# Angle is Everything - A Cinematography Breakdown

All right, ladies and gentlemen, you came for the breakdown, right? That's why you clicked. Why should we dilly-dally?
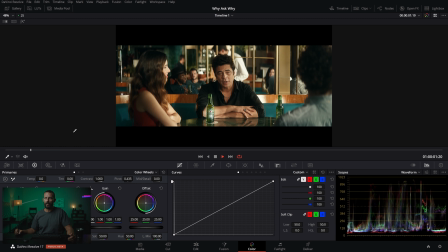Let's get into it. We are looking at Benicio del Toro. Oh, what a face for film, right?
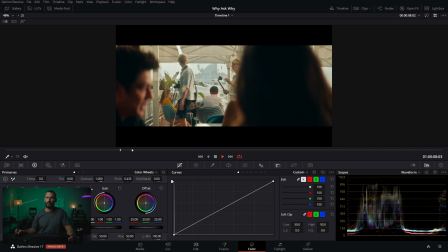Definitely not a radio face. And he's in some sort of a cafe. What is this, Mykonos or something?
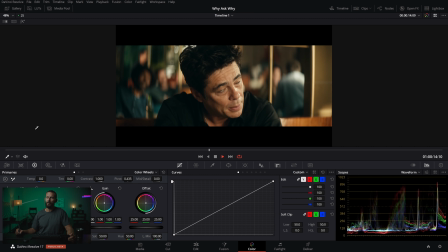Party boy, is he? And he's having a good time, gets recognized. Oh yeah, hit him with the shakas.
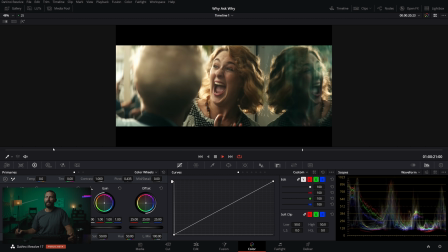Oh, that's just a thumbs up. Not quite as cool, but not bad. And tourists, yay, photo, Heineken, drink it.
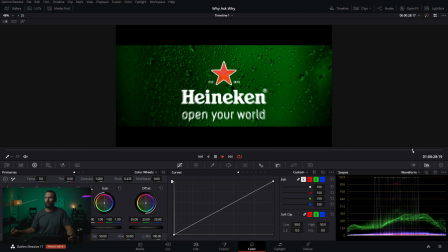And that's not Antonio Banderas. No, it is not. And beer. Okay, so one thing I did see in here, which I really like, is this little look here.
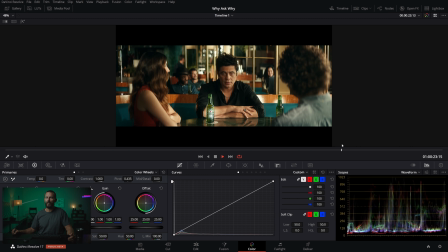Right, this is the look that I could probably just make this a GIF and just send it to people when they say stupid things on set. You're just like, what? No. How do you want to do it? You want to shoot spherical?
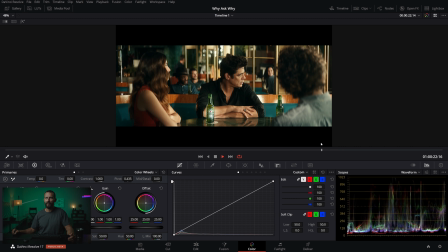You want to do what? You don't like 4x3 or grain? Do you even know who I am? I bet you don't. Don't shake your head at me. Don't shake your head at me. Anyway, okay, so this is what we're going to be looking at. Not a super complicated commercial, but the lighting is beautiful.
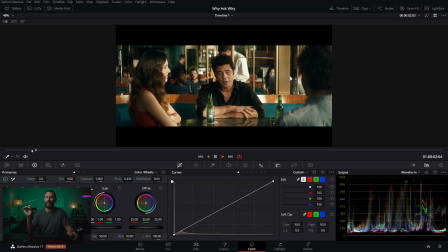The lighting is beautiful. The color is fantastic. This looks to me, it's got that Company 3 vibe.
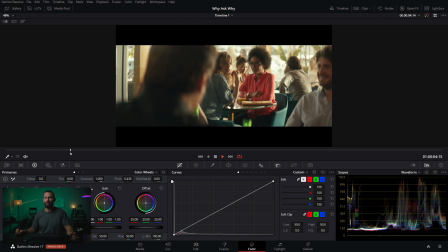And you're probably saying, what do you think Company 3 for? There's lots of colorists that do great things.
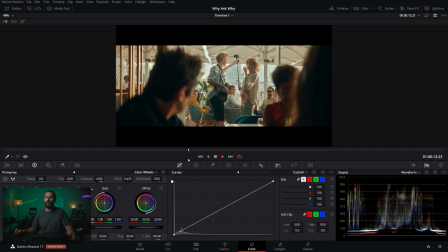There are. I'm just guessing, right? Making stuff up as we go. But it's a cool looking ad, right?
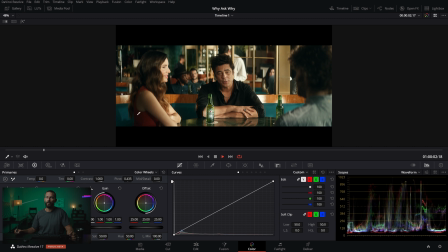The color is beautiful. The lighting works perfect. But it only really works because of the orientation of the action, particularly this shot, the location of our man here, Benicio,
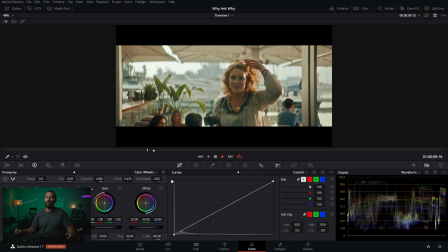relative to the window, right? The window, which we're going to look through here, is boop, right there.
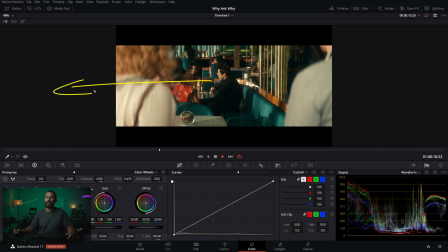Okay? So the camera was over here. Now camera looking in this way. Just imagine if it was the other way, looking out this way, and then looking in this way, right? As opposed to this way. Not as good, not near as good, and I'll show you why in a second.
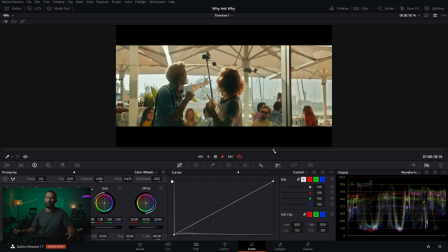But there's a couple complicated little shots in here, but by the end of it, you should be able to shoot this.
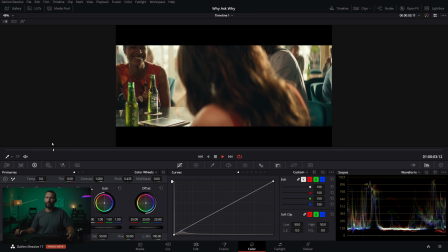That doesn't mean that you actually will. In fact, you probably won't, but at least you can tell your friends it.
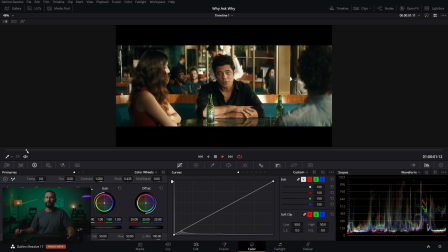You've got an idea of how to do this. Okay, so first up, this is our main shot, right? Not a whole lot of, should we go full screen mode? Do we dare? Don't you dare. Don't toy with me today. I'll resolve the double tap. Okay, so, I mean, this is a beautiful looking ad.
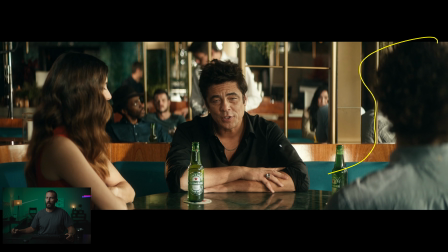We got lots of things in here that are interesting. Number one, let's just talk layers and composition, right? Always in threes. Everything is more fun in threes. Good luck telling that to the wife. And we've got our man in the middle here. Hello. Benicio del Toro. Good looking dude. And we've got lots of things in the background, right?
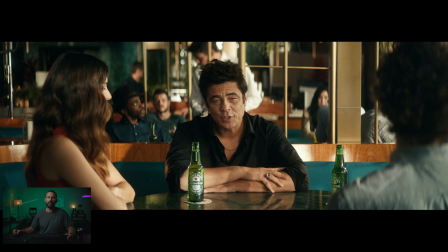That are creating depth. We've got the walls back there that we know about. We got this little line in here. This is interesting. Little brewski for the boys. It's interesting. Lighting, this is framework stuff. We're not adding a backlight, right? We're not gonna go full Hollywood on this ad. This is Mykonos, it's not Hollywood.
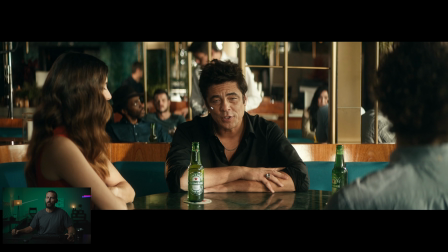But we've got sidey light that just reaches around. It's a little bit hard. You can see the shadow here. It's a little bit hard, but we get eye lights in both eyes. It's coming in big and soft because we are shooting the light from the window that we can't see, right?
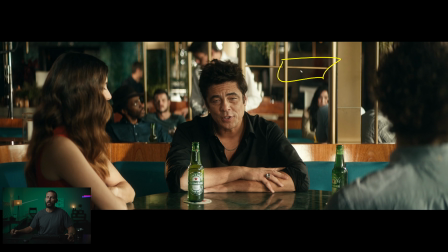So this would work even if this window stretched all the way back down to here. It would still work because we'd be balancing that level of window versus the window we can't see. So we could have our 12 by 12 of diffusion right here. We could shoot our little M40 through here and we would be laughing. We don't really have to worry too much about the background here. It's probably two separate lights, if we're being honest.
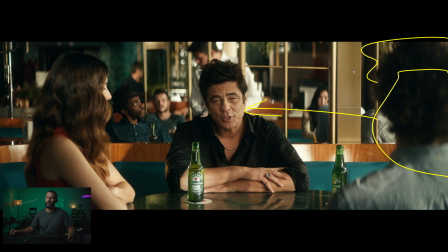One for Benicio, and then there's another one back here for these folks, right? You just have to have it deep enough and a light big enough so you get this person and this person roughly the same. In exposure world, because they're so blobby in the background, doesn't really matter. We got a stand-in shot here. Stand-in shot, everybody. But it's a good looking image, right?
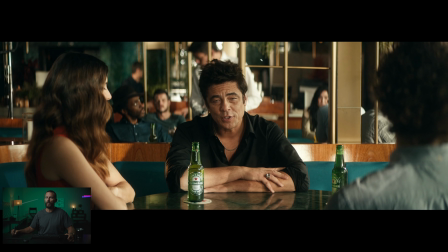Not too tall, not, we're not looking up his nose, we're not looking down at him, just casual conversation. We got the little reflections here, which is always good. Now, as we come in, let's look at the coverage here. This one is a weird shot, right?
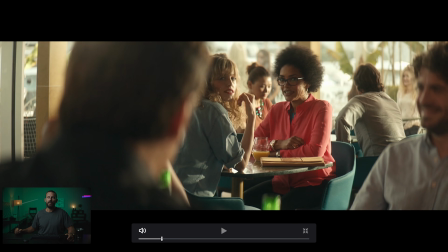I don't remember what the audio is, but that's just a weird shot, right?
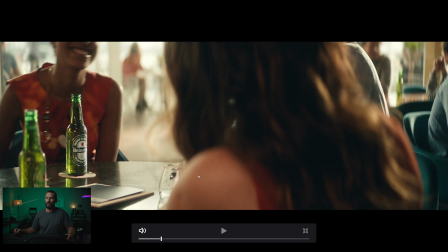I guess we got the Heineken thing in focus. But you can see looking back at all of the issues we are going to have if we look back this way, which is good that we never look back that way because you have all of this outside level that you have to contend with.
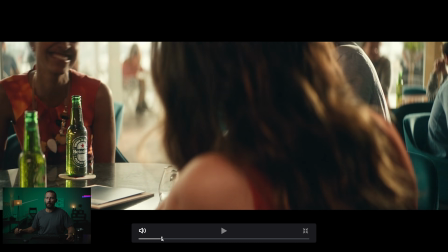We've got some fake light over here, really, really edgy, but that's not what you want to be looking at. Here, this is not the good way.
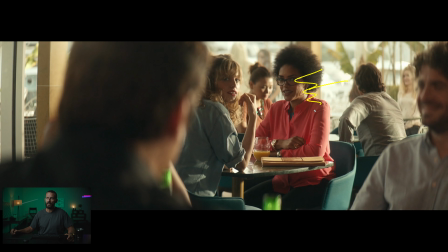And just imagine if this was Benicio del Toro's angle, right? It's not very flattering. We got this really harsh, fake backlight that is just a light inside of the restaurant, which is really tricky. You can see it's not on Our Lady outside. It's only inside of the restaurant. Somehow this light has managed to sneak in here. And this lady is 3 stops over, right? It's a weird, very strange look.
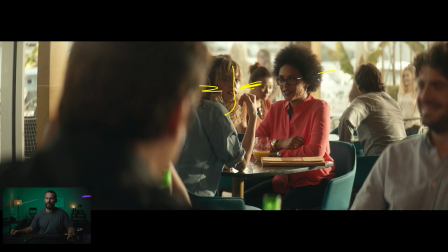And it's harsh on her. This is not good. But they're eyeing up our man, right? He knows what time it is. And this is not a great angle, but we're still doing interesting things.
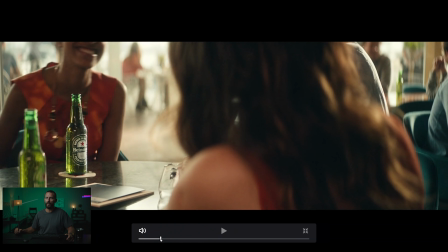Now, as we come around here, pull focus, and hello, breathing. This looks, what is this like?
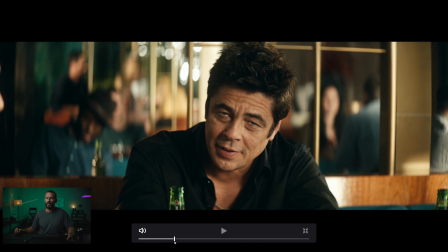This looks like Cook anamorphics to me. We come around here, now you're talking, right? Lighting, perfect. Blobbiness in the background. Little nod to Heineken. Let's keep it in frame, right? It's only 30 seconds. They're paying a lot of money for this man to be on screen, so they want the bottle next to him.
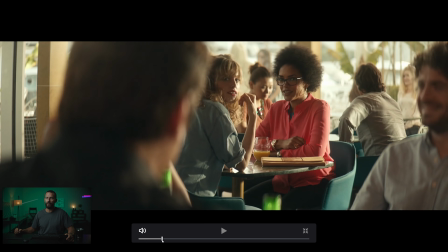This is the hardest part. All this stuff, easy, right? This shot, very, very simple.
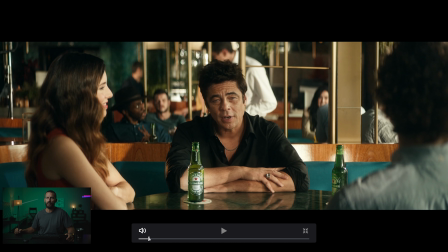We know how to do this. It's not complicated. As long as you are able to pepper in the elements of the framework that we're always talking about and get the light, the right quality of softness that you want, it's pretty simple.
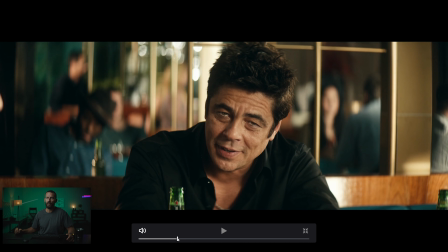This one, however, you look at the storyboards in this one, you're like, oh no.
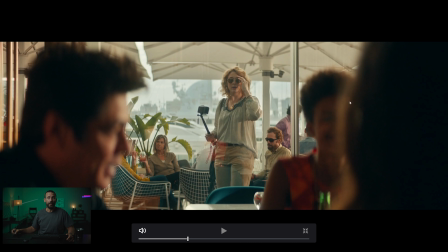Now I actually have to be good. Right now I have to use my skills. I have to know what light is going to be powerful enough over here to balance the ambient day or to even key during the day. Then I have to get the schedule and the orientation of this cafe right to the time of day that we're going to be out
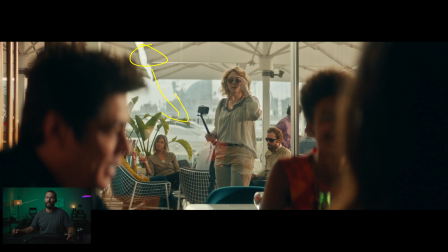there. Because what we don't want is some giant sun in the frame, right? Because it's going to be a giant blown out blob of hotness. And we're also going to have to compete with that light. So we need it up and out of the way. It's got to be up here, the sun.
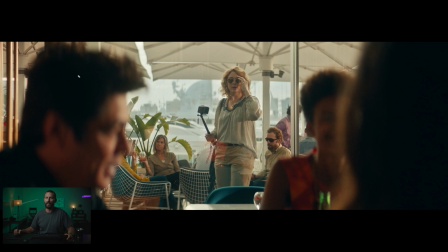We don't want it anywhere near our set. And we certainly don't want it shining in a different direction from where we want to bring the key, either this way or, again, too low, too far around this way. We want the sun to not be on the other side of the building, right? So not behind the camera, because then that would be lighting up all this stuff in the background, which again,
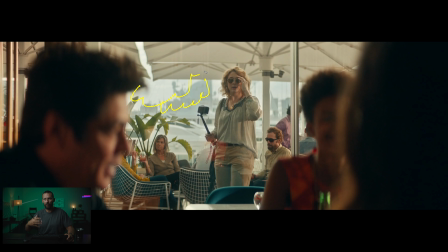the front light makes it harder to compete with your own light. So you need even bigger lamps if you're going to shoot into front light. Plus, as we always talk about, just the shape on things in the background, it becomes more distracting. What you want are these little areas of highlight coupled with the darkness.
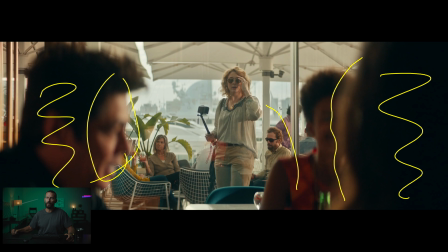Little area of highlight coupled with the darkness so that you can then point people exactly where you want to look.
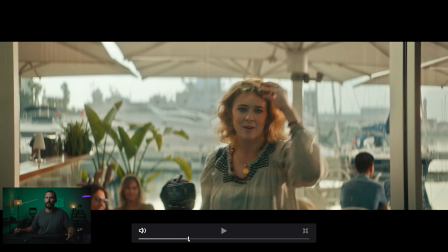Now here, what we do, if we scroll forward a little bit, we've got, look at how hard that light is, right?
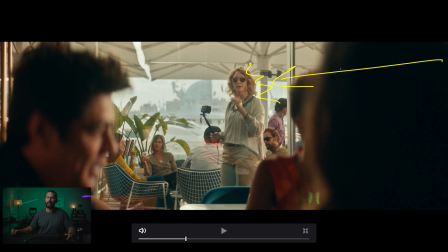We've got our big movie light key coming from the left-hand side. Now, this is going to be important, as you'll see in a second. You can see a little bit on him and a little bit on her, and it's under these awnings, so we know we're not gonna get this level any other way except for big, enormous, giant lights, and you can see it in her glasses there. As we come, this is the hard shot.
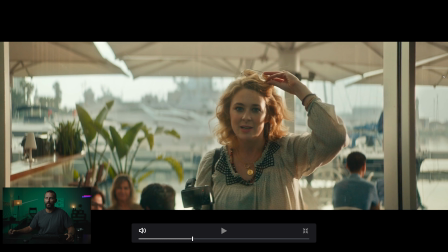This angle is, this shot is slightly easier because we're closer. And look at how much that backlight jumps up in level, right? Really, really harsh. Again, this is a reason why you don't want Benicio in this position, because it's gonna be hard to make him look that nice and make it feel natural, right?
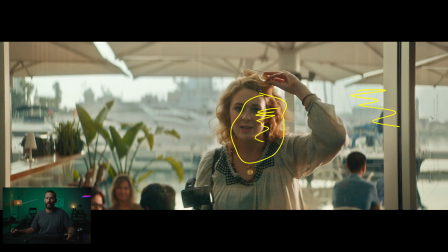This doesn't really feel natural relative to the angle in the background. It feels like it should be way, way less than that. But we're going for interesting. We're trying to keep things different and keep contrast. So as we come around here, now, the angle you'll remember here, right?
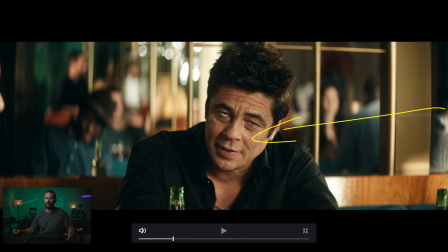Look at this light. It's coming this way on Benicio because he's looking towards the camera this way, and we're gonna sell like this is coming from the window.
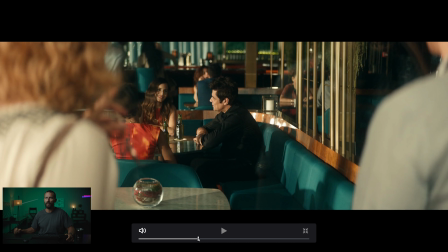Everything is good now. When we switch around to this shot, we're in trouble because now we're gonna have to front light it here.
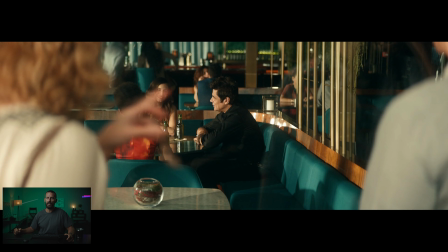But instead of front lighting it from that same lighting position, just move it upstage, away. So it's still coming straight at him, but it's further away from the camera than it was previously, right?